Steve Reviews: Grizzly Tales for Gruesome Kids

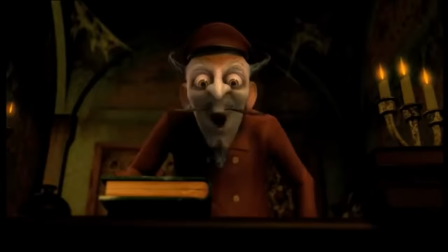I don't want to rip on the cgi too hard as honestly it isn't terrible and does its best to retain the creepy aesthetic
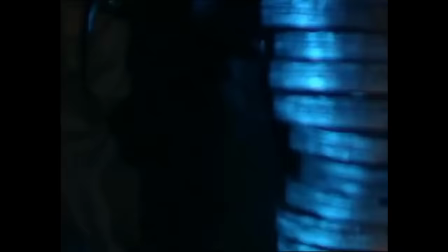but it is once again a shame to see the medium of stop motion being phased out in favor of this something that was becoming common practice for a lot of
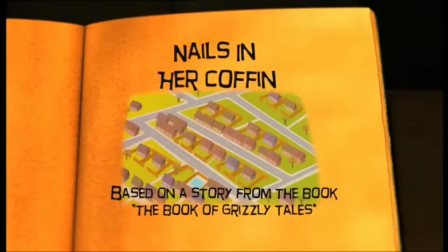kids media at the time the rest of the show functioned much the same where the stories
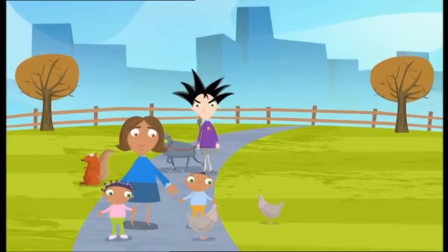themselves would be animated in 2d with nigel planner still doing his best with providing the voices
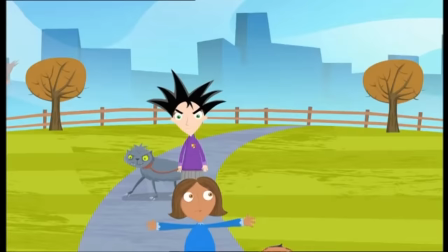and narration but oh my god what the fuck did they do to the 2d
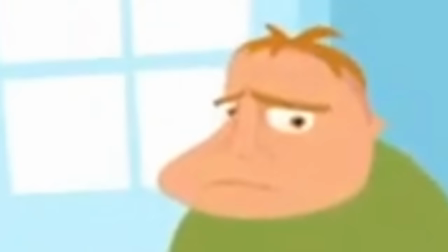animation this looks awful i know
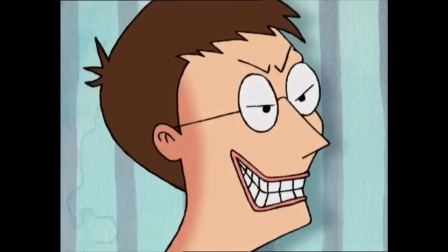that i said the original series animation was nothing amazing but at least it had its own
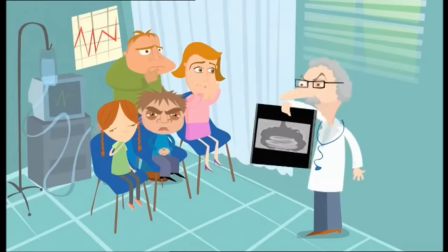style where the uncanny appearances worked with the nature of the show this just
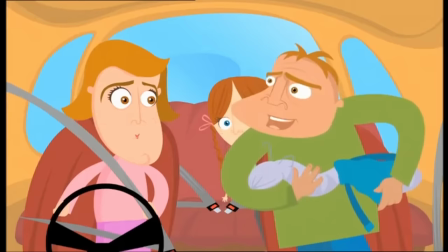looks like your typical dumbed down flash animation that you'd expect to see on
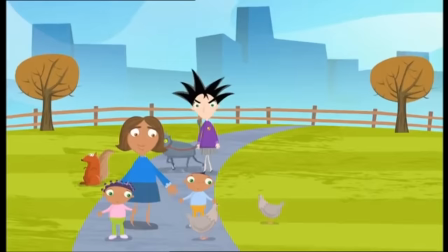a low budget toddler show with simplistic designs and constant
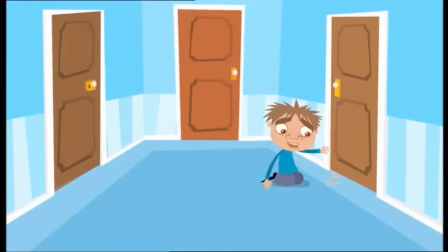motion tweening used for character movements just make it look so bad and the overly bright colors really doesn't fit in with the dark nature
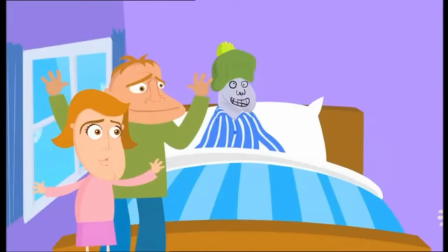of the show speaking of which the dark factors seem to have also been toned down for this revival series and it did feel like the show was starting to
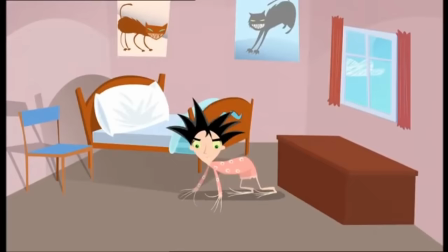run out of ideas there was still some all right ones scattered about such as in season eight's
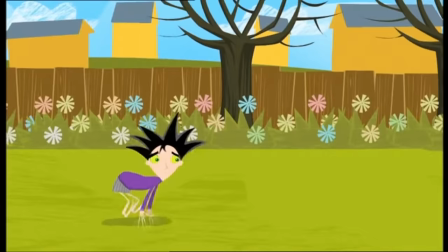episode nails in the coffin in which a girl is wanting to become a cat after hers drowns in a pool,
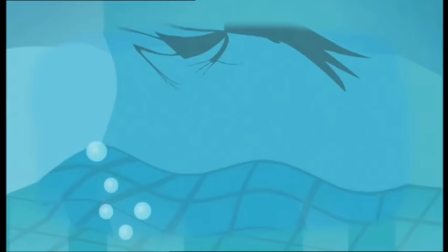only to end up also drowning at the end of the episode.
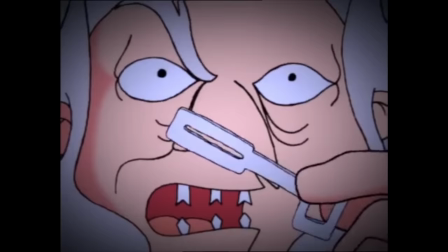But her fingernails are said to have kept growing after death, as we see them eerily rising up from the grave and waving towards the house.
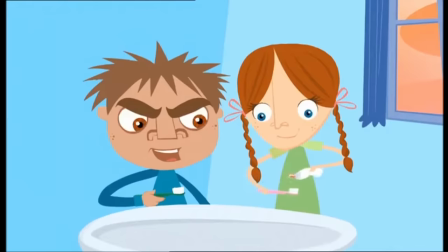But even so, I don't think the stories ever did quite reach the grimness of the original series,
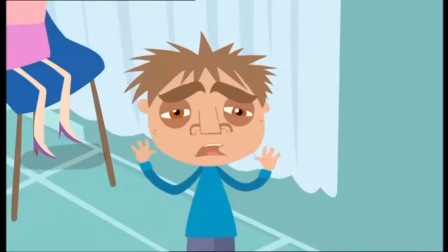and the cutesy looking flash animation really doesn't help.
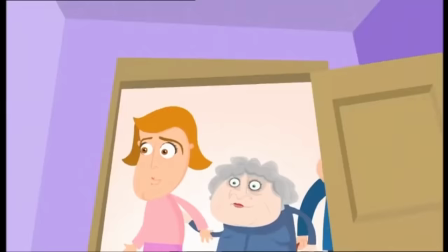Despite my criticisms of the new format however, the show apparently did pretty well with audience numbers,
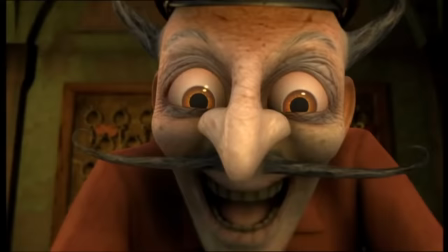so it does seem odd that it was cancelled so soon in the following year honestly i would really
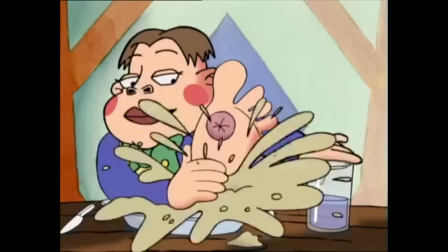like to see this series make a return as i really like the idea of obnoxious and despisable characters
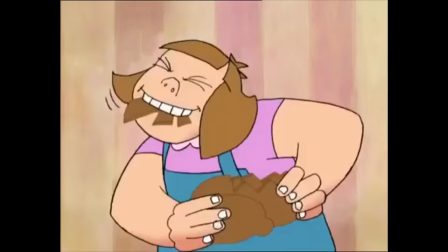getting a justified grisly demise as i think a lot of other people would too and with kids shows tending to take a more general audience
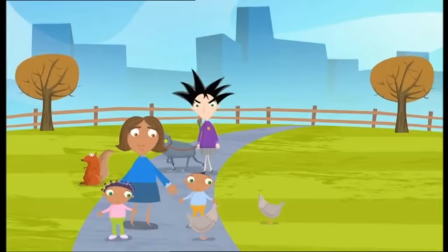approach with more darker and mature themes i think this is a show that could do well with modern audiences just so long as they give it a better
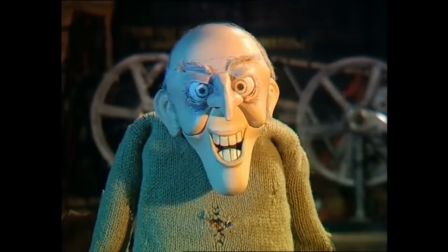budget which means the animation doesn't have to suffer too much but who knows what the future holds and until that day all we can do is take
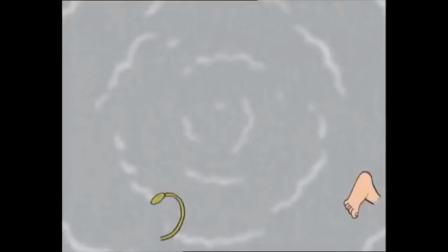lessons from what the show offered us don't be cheeky don't steal from farmers and for the love of god make sure to eat your vegetables
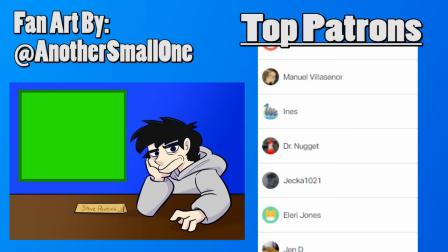and until the next one take care and happy halloween